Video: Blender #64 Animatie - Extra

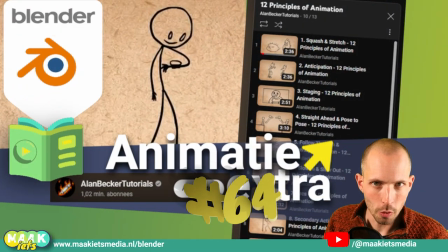Hey Bart Fokken hier en welkom bij bij Mega Blender training serie video nummer 64 En dit is een boekachtergrond video animatie extra En dit deel heb ik allemaal laten zien hoe je animatie technisch kan aanpakken in Blender Hoe je er vooraf een beetje creatief over na moet denken over animatie plannen Je weet nog hoe je camera's kan koppelen aan de tijdlijn Dope sheet, graph edit, keyframe interpolatie,
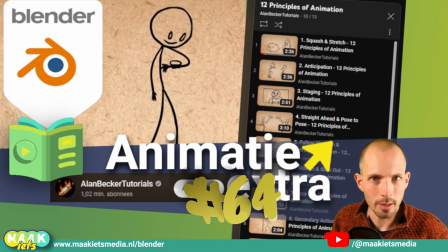al dat soort dingetjes We gaan eens eventjes een beetje uitzoomen En een kijkje nemen bij een YouTube kanaal van niemand anders Alan Becker Tutorials En die heeft 12 hele toffe filmpjes gemaakt over 12 hele toffe animatietips.
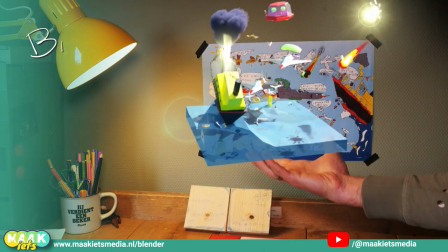Breng je tekening tot leven in Blender.
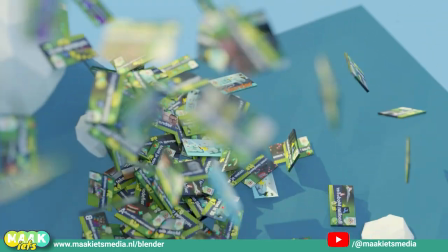Deze training is veel meer dan alleen deze video. Check mijn site voor veel, veel meer.
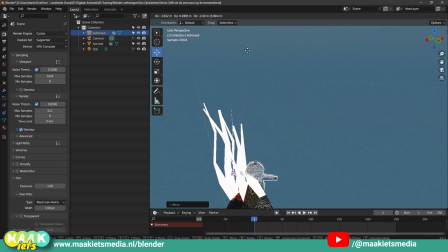Alle video's staan daar handig bij elkaar en download daar ook alle Blender doelopdrachten.
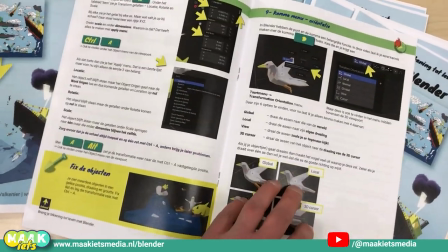Maar ik heb nog meer voor jou. Ik heb ook een handig boekje gemaakt met een samenvatting. Plus de gebruikte sneltoetsen en de doelopdracht voor elke video.
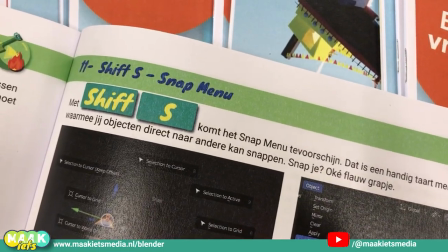Dus neem daar zeker een kijkje, maar niet voor dat je deze video helemaal hebt bekeken en jij hier op YouTube op die abonneerknop en die bel hebt geklikt.
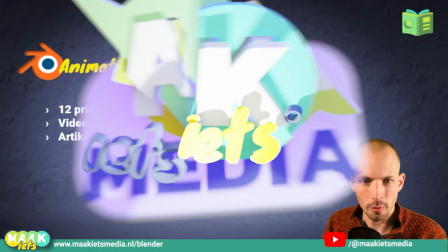En laat ze een leuke reactie achter. En die gaan dus over de 12 principes van animatie.
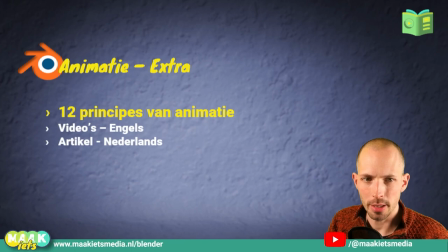En ik dacht, oh die ga ik zelf ook maken, maar waarom als Alan Becker het al gedaan heeft, waarom zou ik het dan zelf helemaal overnieuw doen?
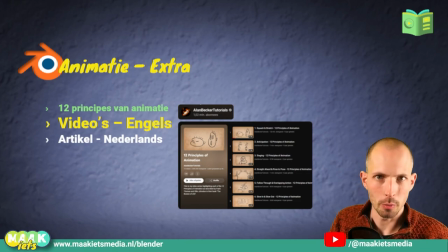Maar het is wel in het Engels. De Nederlandse automatische ondertiteling trouwens is best wel goed, ik ga het je zo laten zien.
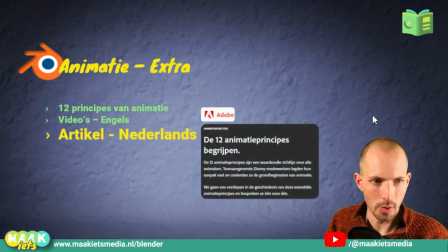Maar ik heb ook een artikel gevonden met dezelfde twaalf animatieprincipes. Een artikel van Adobe waar hetzelfde staat, maar dan gewoon in tekst en in het Nederlands.
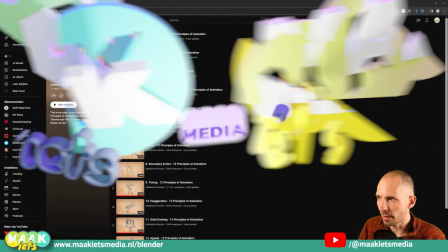Laten we maar eens gauw een kijkje gaan nemen. Dit is de playlist van Ellen Becker Tutorials 12 Principles of Animation.
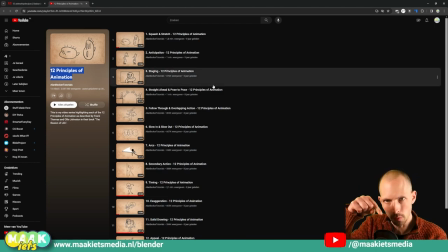Link op maaketsmedia.nl en ook hieronder in de videobeschrijving natuurlijk.
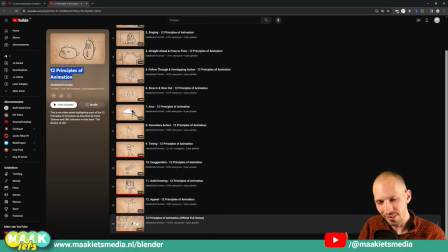Het zijn er twaalf en de dertiende is één video met alle twaalf achter elkaar.
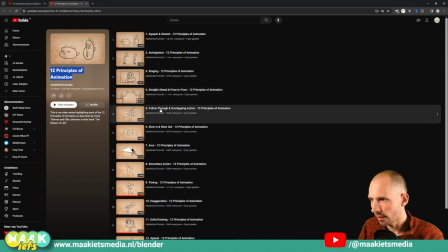Ja, Squatch & Stress, Anticipation, Staging, Straight Ahead, Follow Through, Slow In & Out, Arc, Secondary Action,
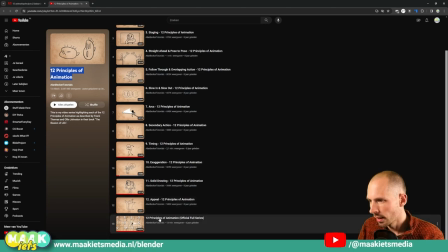Timing, Execuration, Solid Drawing, Appeal en dus die hele film met alle 12 tips in één keertje.
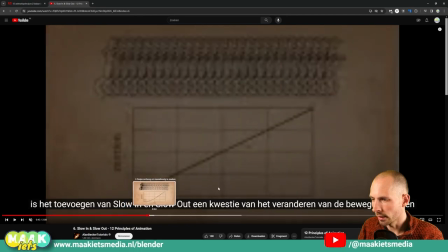Bijvoorbeeld deze gaat over Slow In & Out en dit komt je ook bekend voor.
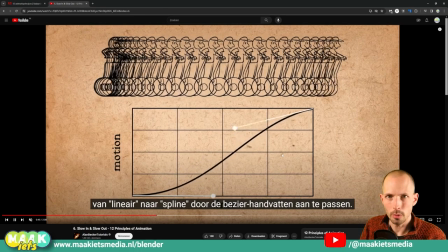Weet je nog?
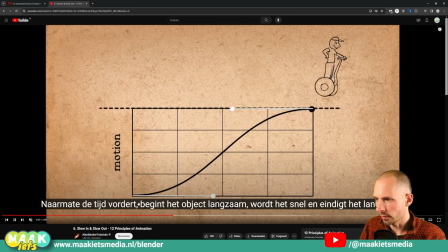Die BG-curve waarin je dus die handles in de Graph Editor kan zorgen dat die in het begin langzaam gaat, op het eind weer langzaam in het middenin dus snel.
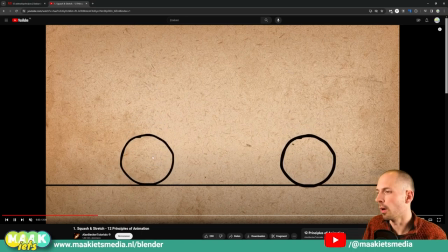Bijvoorbeeld squash en stretch. Kijk, deze bal links, die squash en stretch, die heeft veel meer. En dus lijkt blader ook veel zachter, zeg maar. En deze is veel stijver, omdat hij dat dus nauwelijks heeft.
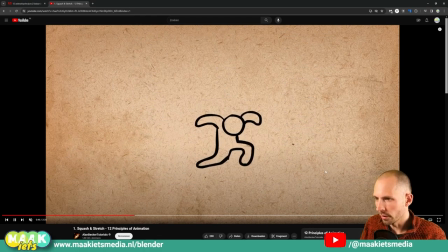Dus dit is misschien een waterballon. En dit is dan misschien meer een bowlingbal. Ik weet dat dit getekend is, maar deze principes, die geldt natuurlijk ook gewoon voor 3D.
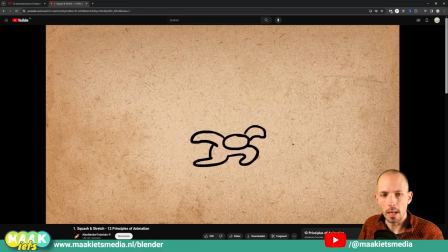Want met shapekeys kunnen we een vergelijkbaar effect natuurlijk ook bereiken.
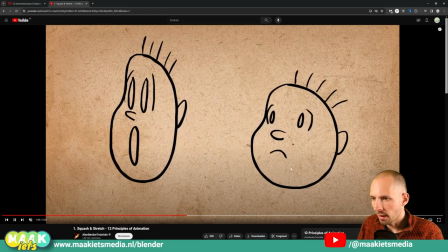En met Scorch & Stretch kun je dus ook veel meer uitdrukking geven aan gezichtsuitdrukkingen en wat al niet meer.
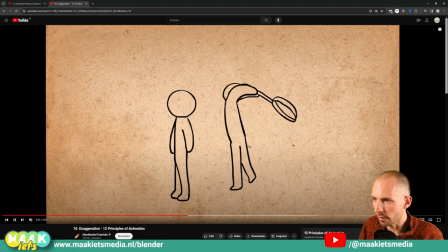Op het dagje van Exacuration of Overdrijving. Oké, dit lijkt best wel een prima animatie toch zo.
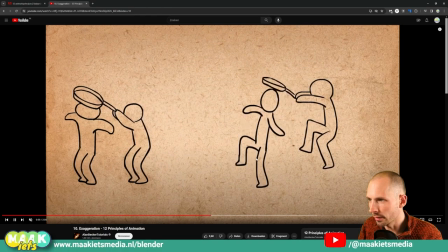Hij slaat hem met beweegtanmen een beetje door. Maar deze is natuurlijk veel beter. Omdat deze is veel overdrevener.
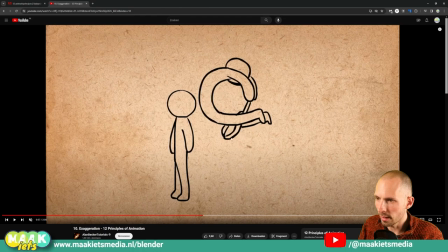Hij haalt echt zijn hand, kijk hij gaat helemaal zo door naar achteren en dan boink raakt hij hem.
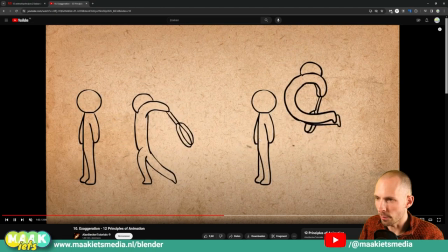En deze stuit het veel verder naar beneden. Die wordt veel verder samengedrukt, zeg maar. Nou, dat is het principle of exaggeration. Zegt het goed? Ja, volgens mij overdrijving in het Nederlands. Nou, nog één voorbeeldje dan.
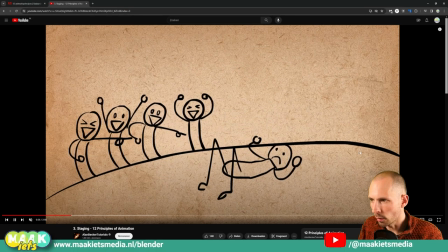Staging, moet je kijken. Rob glijdt uit over een banaan en iedereen lacht hem uit. Oh, dat is zielig.
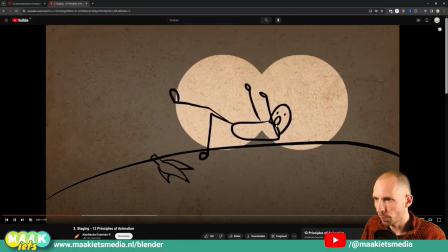Nou, als eerste is jouw aandacht op de banaan. Dan het poppetje dat eraan komt, valt. En dan de lachende mensen.
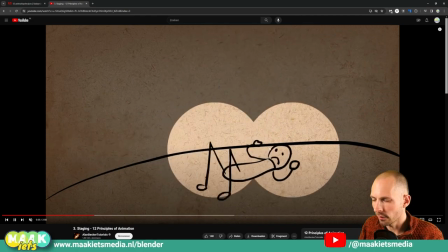En dan dus dat hij het verdrietig vindt dat hij wordt uitgelachen. Nou, en dat werkt dus omdat je dus de aandacht stuurt één voor één en niet allemaal tegelijkertijd.
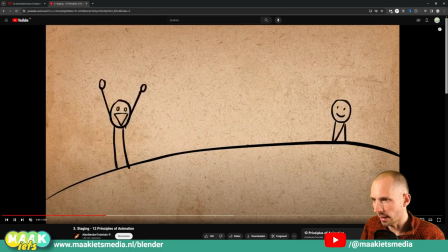Want als je dat in een verkeerde volgorde doet of alles tegelijkertijd, dan weet je je oog niet meer waar je moet kijken.
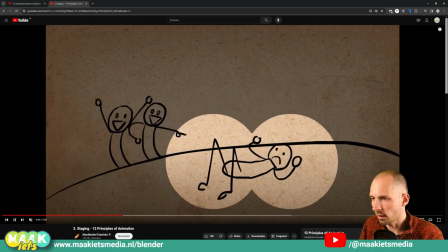En dan werkt het gewoon niet. Dus zorg ervoor, kijk, er gaat alle kanten op. Je ogen weten niet waar je moet kijken en het is gewoon geen leuke video.
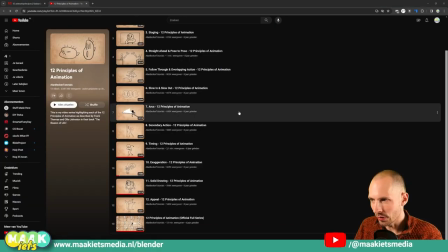Dus neem even twintig minuutjes de tijd en kijk ze allemaal. Maar vind je Engels een beetje lastig?
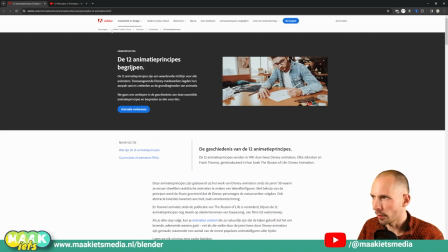Wat ik zeg, die Nederlandstalige ontiekeling is best wel prima. Maar ik vind hier op adobe.com de 12 animatieprincipes begrijpen.